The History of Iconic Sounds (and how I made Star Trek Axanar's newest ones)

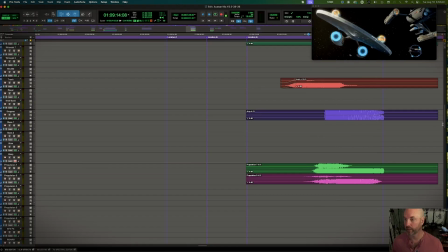And that we built back in 2014 from a jetcopter recording. You can kind of hear the props chopping the wind. We've slowed it down, resynthesized it.
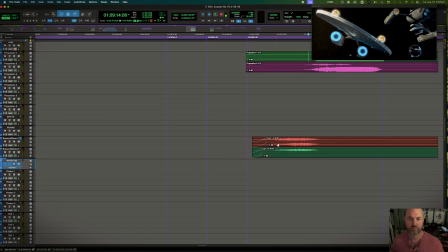Very, very cool and useful stuff. And then we have stuff that we built again in 2017 or 2014 for the Bassard Ram scoops. These little cool little light. The theory is they collect random atoms and neutrons and recharge the deuterium in the ship, and that's how much of a nerd I am.
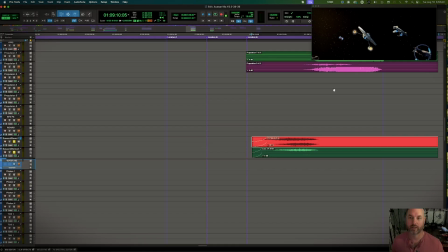But they're really just pretty little things that they put on the Enterprise back in the 60s to make it look cool. And they go out as the hull, crosses them.
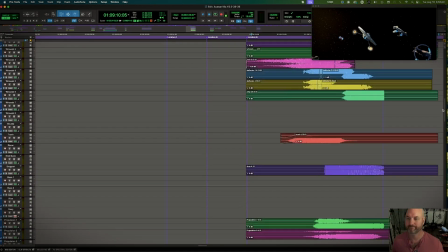But we built those back in 2014 because we're like, well, what would they sound like?
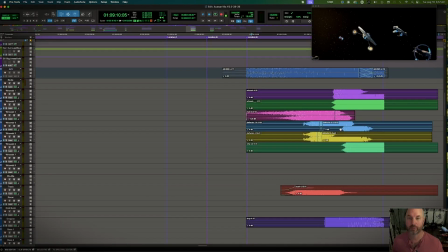Well, we don't know. but let's make it up anyway. So we got the truck. Let's see, what is this? This is probably, well, I don't know what this is. Okay, that's just extra help. We talked about the deflectors. Yeah, the deflectors.
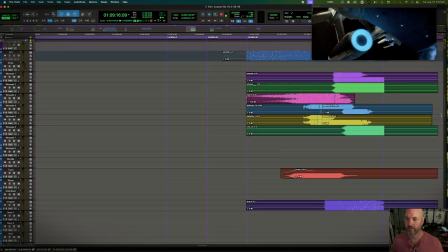So is there anything else in here we need to worry about? There's the incoming dialogue, all the music.
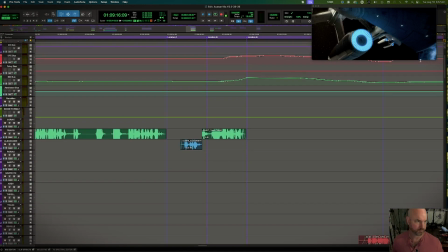Nope, this is everybody. So we're going to mute the other buses. With the Constitution class. There's not much left. So we're going to mute the Foley, the music, the ambiences, and the dialogue.
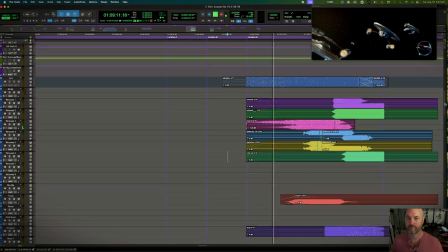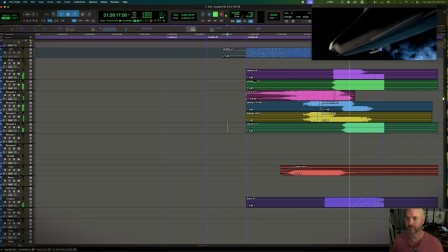Now it's probably crunching on YouTube a little bit. I also wanted you to notice that on the cutouts, on the cuts, we don't just hard cut.
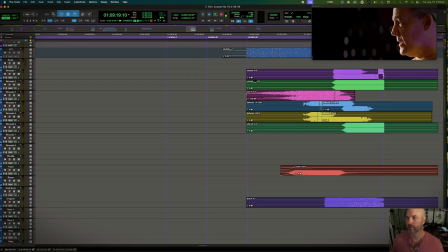Please never hard cut on a cut from the Department of the Redundancy Department. Never do that. Instead, you want to do basically a one frame fade out.
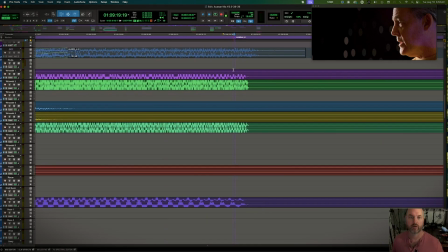So here's the cut. You can see this blue line. And I've actually done a little bit more than that here because in the mix, people complained that it was cutting too hard into his backgrounds, which were very, very quiet. So I added a little bit, another extra frame. But, don't ever just hard cut in. Make it at least a 42-second
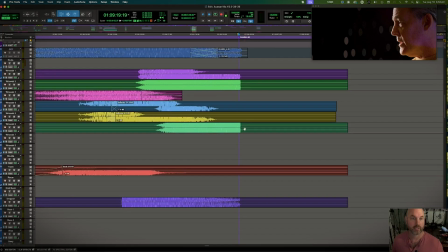crossfade to whatever you're going to, and that's about one frame at 24 frames a second, 42 milliseconds, and kind of keep that in mind.
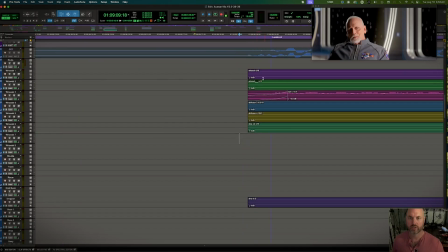And the same on the entrances. You can see here that, there's nothing actually, this part is,
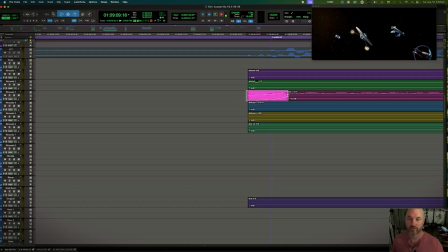and you can see this is sweeping in that crossfade, and that's actually longer than 42 milliseconds, but you get the idea.
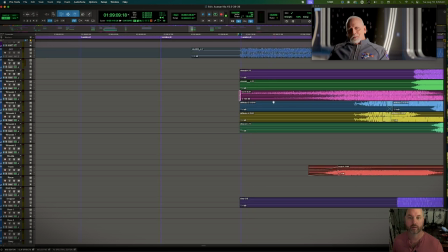It's also a very, very quiet sound, and there's a ton of music happening here. But for that's what we're looking for there.
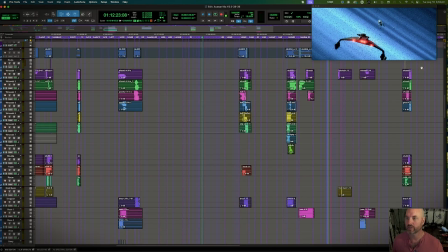And then let's see if we can find something else. That one's not that interesting. Let's see here.
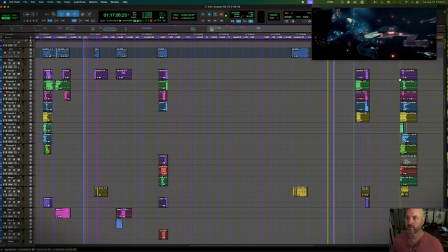Oh, yeah. I'll show you one more scene here.
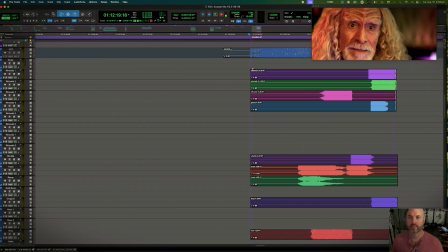That's this bit here. And there's a lot of fun little bits in here, so we'll kind of take a look at them as they bear.
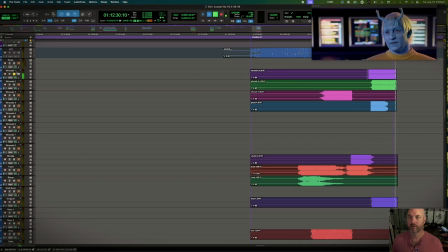So here is this, which is like, it's a whoosh, but it's more like a stomp. And I wanted the front of the D7 to stomp in and the back to stomp in.
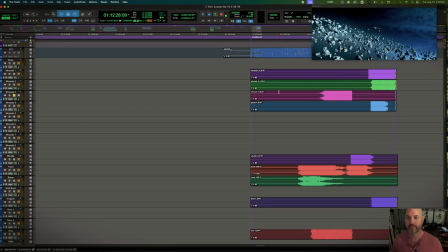You don't really hear it because it's buried under dialogue, but I know it's there. And then there's, we'll listen to this, which is added to it. Well, again, I love the humanizing of the D7's breath and roars and things.
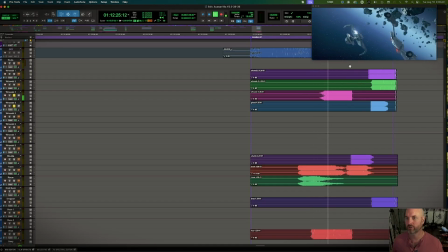So that's just me pitching a rumble, a whoosh, as the D7 comes closer. And then we have the usual sounds for the Ares, which is a shuttle from Deep Space Nine.